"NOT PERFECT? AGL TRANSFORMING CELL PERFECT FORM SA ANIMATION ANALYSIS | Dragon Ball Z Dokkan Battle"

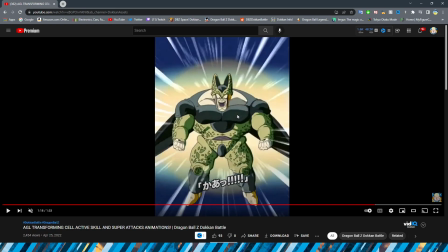28:52 And to me, it just looks like a PNG that they're sliding up and down the body. Which, I mean, they are, right?
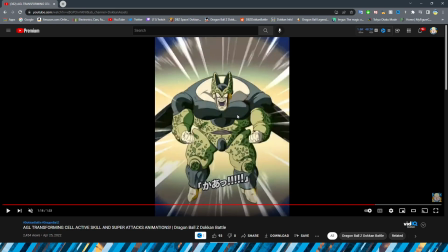28:58 But even when I see this in motion, I'm like, ooh, that head does not look great. Like, I don't know. I wish they would have maybe given you some perspective on the change of, like, his head maybe taking a little bit of a different angle. But yeah, like, even here, right?
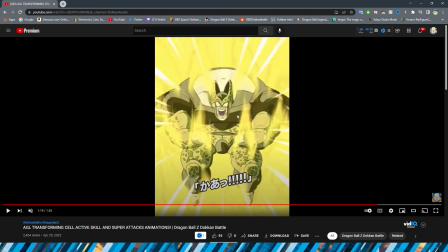29:12 His head looks almost like it was just pasted on in Photoshop, right? Like, I feel like it doesn't look correct for some reason. That's really what makes this section jarring. I think the key looks good. I think his body, in terms of like the way that it's supposed to look, looks good.
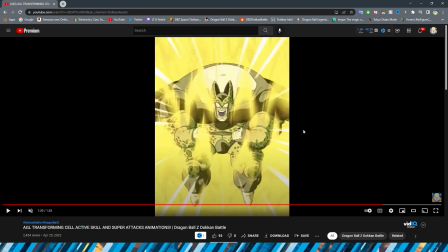29:29 But I feel like his head is just very disconnected from the entire animation, which, so every time I see this, I end up just looking at the head like it just looks so out of place.
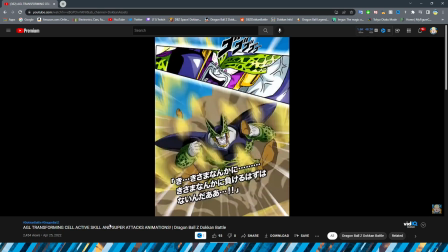29:38 Alright, so obviously then we move into the buff cell animation where he lands on the ground.
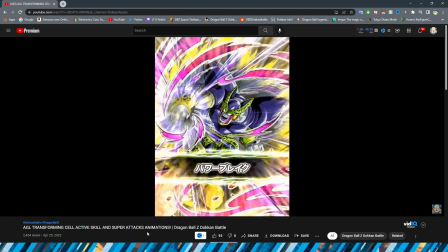29:44 I think this section is definitely fine. They go to the card art really quickly, but obviously that's because this animation is so short, right?
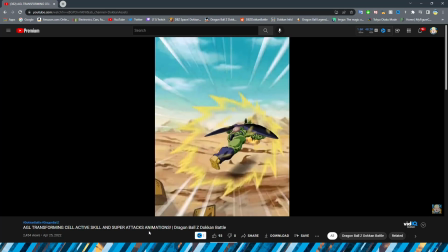29:52 And then we have a move forward. I think that the jump actually looks pretty cool.
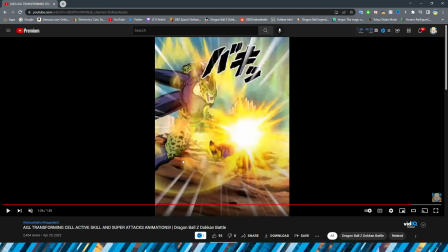29:57 Ooh, okay, so we have some interesting, like, changes in the pose here, too.
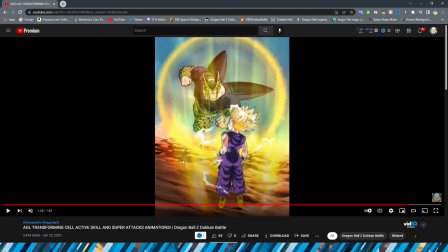30:03 Obviously, we go from the wind-up to this immediately, which is kind of weird that he's like farther away almost.
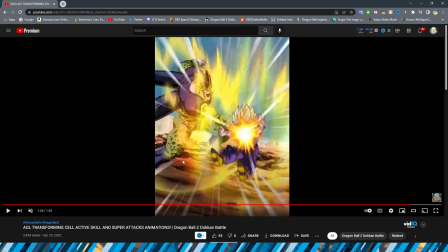30:11 That's kind of what it looks like before he sort of expands again and then throws the punch again.
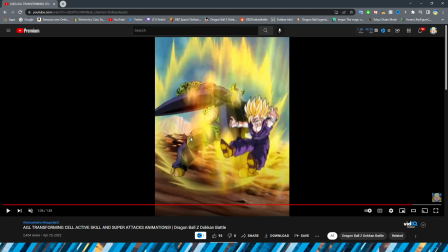30:17 Wish there was a little bit more in between in the middle. This section though, I will say I definitely like the snappy movements here, right?
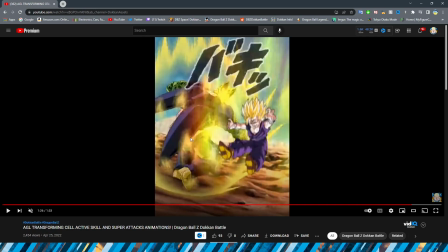30:25 Where he actually is like bringing his foot around, right, to take a step.
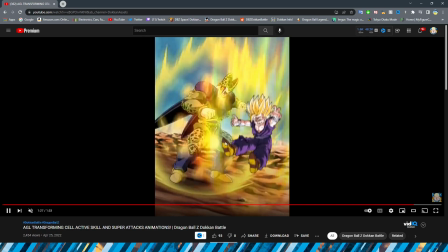30:30 I think that that is really cool. And then obviously throwing a punch from the other side again.
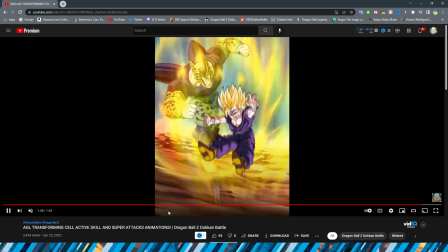30:35 Definitely a very good look. And then obviously we have the beat down here. So I think for the most part they got this animation pretty good.
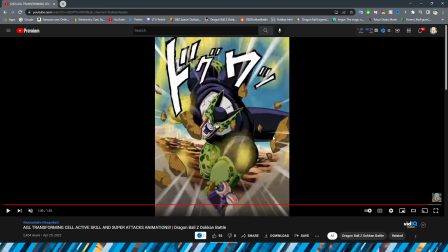30:44 Where obviously where there needs to be snappy movements there is. Sometimes I just wish that there was a little bit more in between.
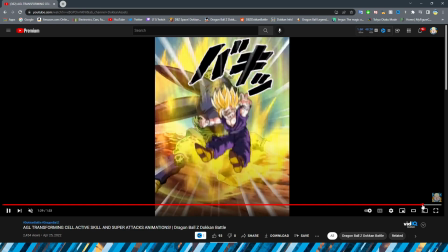30:49 I will say for this final punch, I do feel like it doesn't have a crazy amount of impact,
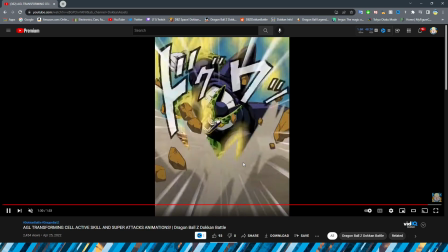30:54 and I almost kind of wish that there was more in between, ironically enough, for this final one.
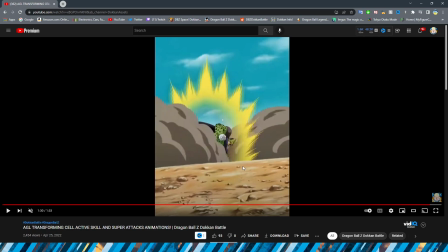30:59 I think that Cell himself looks pretty good throughout this whole thing, which is kind of funny considering this is like somehow even more ugly than Imperfect Cell.
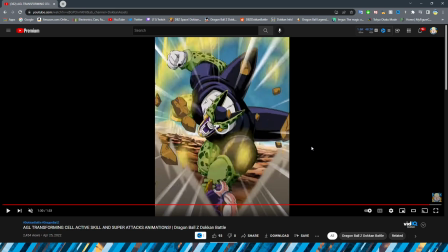31:08 But I definitely think Cell looks good. This animation just feels a little bit awkward, and I suppose that also could be, unfortunately, due to the sprite,
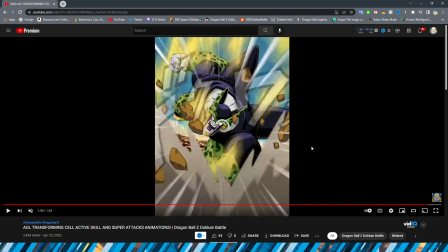31:17 because obviously the sprite sort of takes away from a lot of like
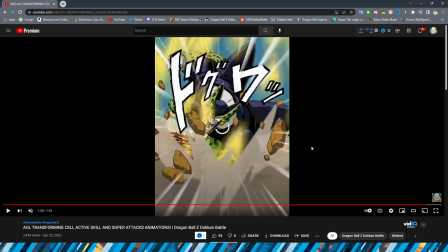31:21 the correct angles that you could do of how he's supposed to be getting punched,
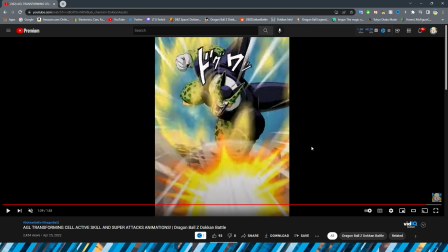31:26 right? Because obviously here, right,
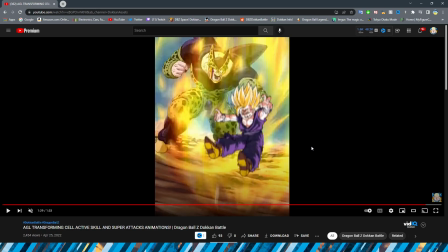31:29 this definitely does not look correct in terms of the pose that Gohan should be in as he's getting hit into the ground here.
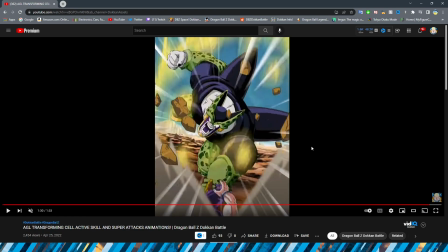31:36 And it's kind of funny that they just have his arm up in the air like, help me!
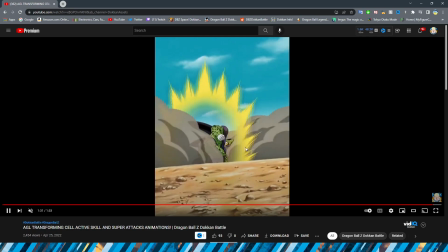31:40 But yeah, I think that one's maybe more of the sprite's fault, unfortunately, that makes it look a little bit jarring too.
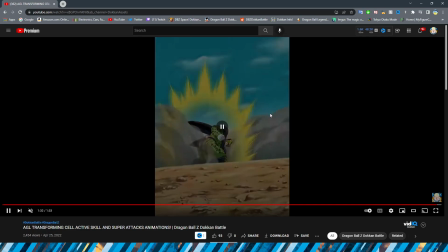31:46 Key looks really good here though, and I think that they definitely nailed the sort of Cell Saga style, even though the key is just like two PNGs moving back and forth.
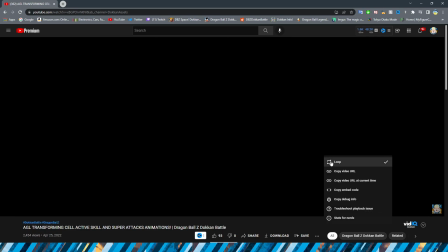31:55 I think in motion it looks fine. Alright, so that is Mr. Cell's animations.
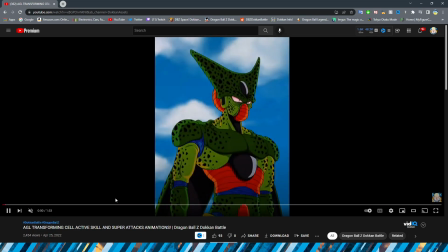32:01 I thought I looped this, huh? Well, either way, we'll just loop it manually. Thank you guys so much for watching today's video.
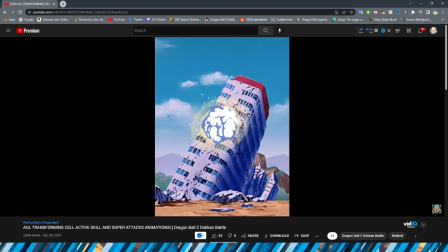32:08 Definitely don't forget to like and subscribe if you enjoyed. Let me know what you thought of these animations in the comment section below.
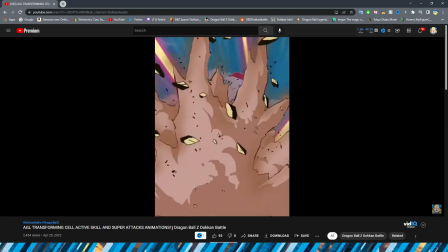32:17 I think for me, my overall final thoughts on this is that I definitely like
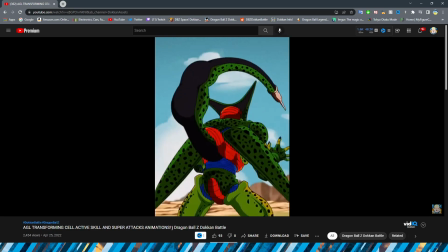32:22 Semi-Perfect Cell and Imperfect Cell's animations a lot more than I do the Perfect Cell animations,
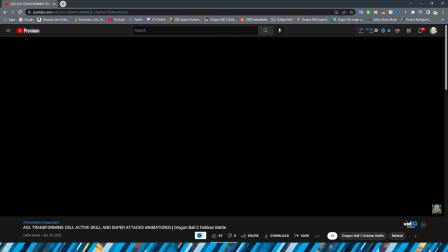32:29 which is kind of funny because obviously this is supposed to be like a Perfect Cell card. I don't know.
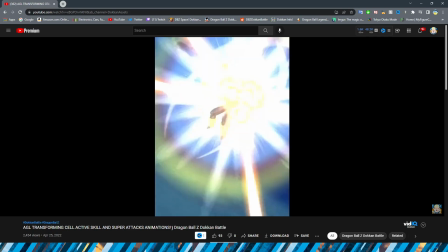32:34 Maybe it's just because I feel like they put more effort into those.
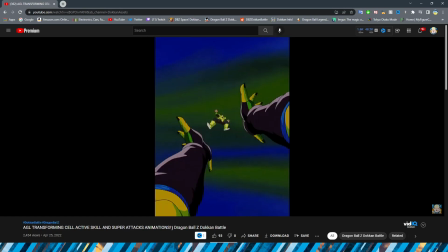32:39 They cut a little bit less corners with that one. And maybe it's also just because with Perfect Cell himself, right?
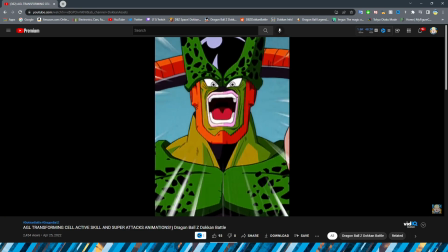32:46 Obviously, there is a lot less to take from in terms of the animations because we already have so many Perfect Cell cards that they definitely, like,
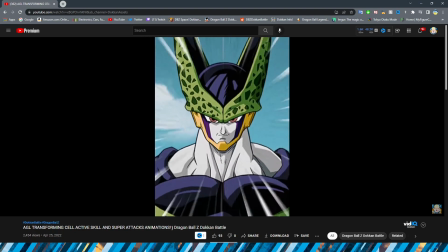32:54 you know, have basically exhausted most of his attacks by now. And obviously we don't have that many semi-perfect or imperfect Cell cards.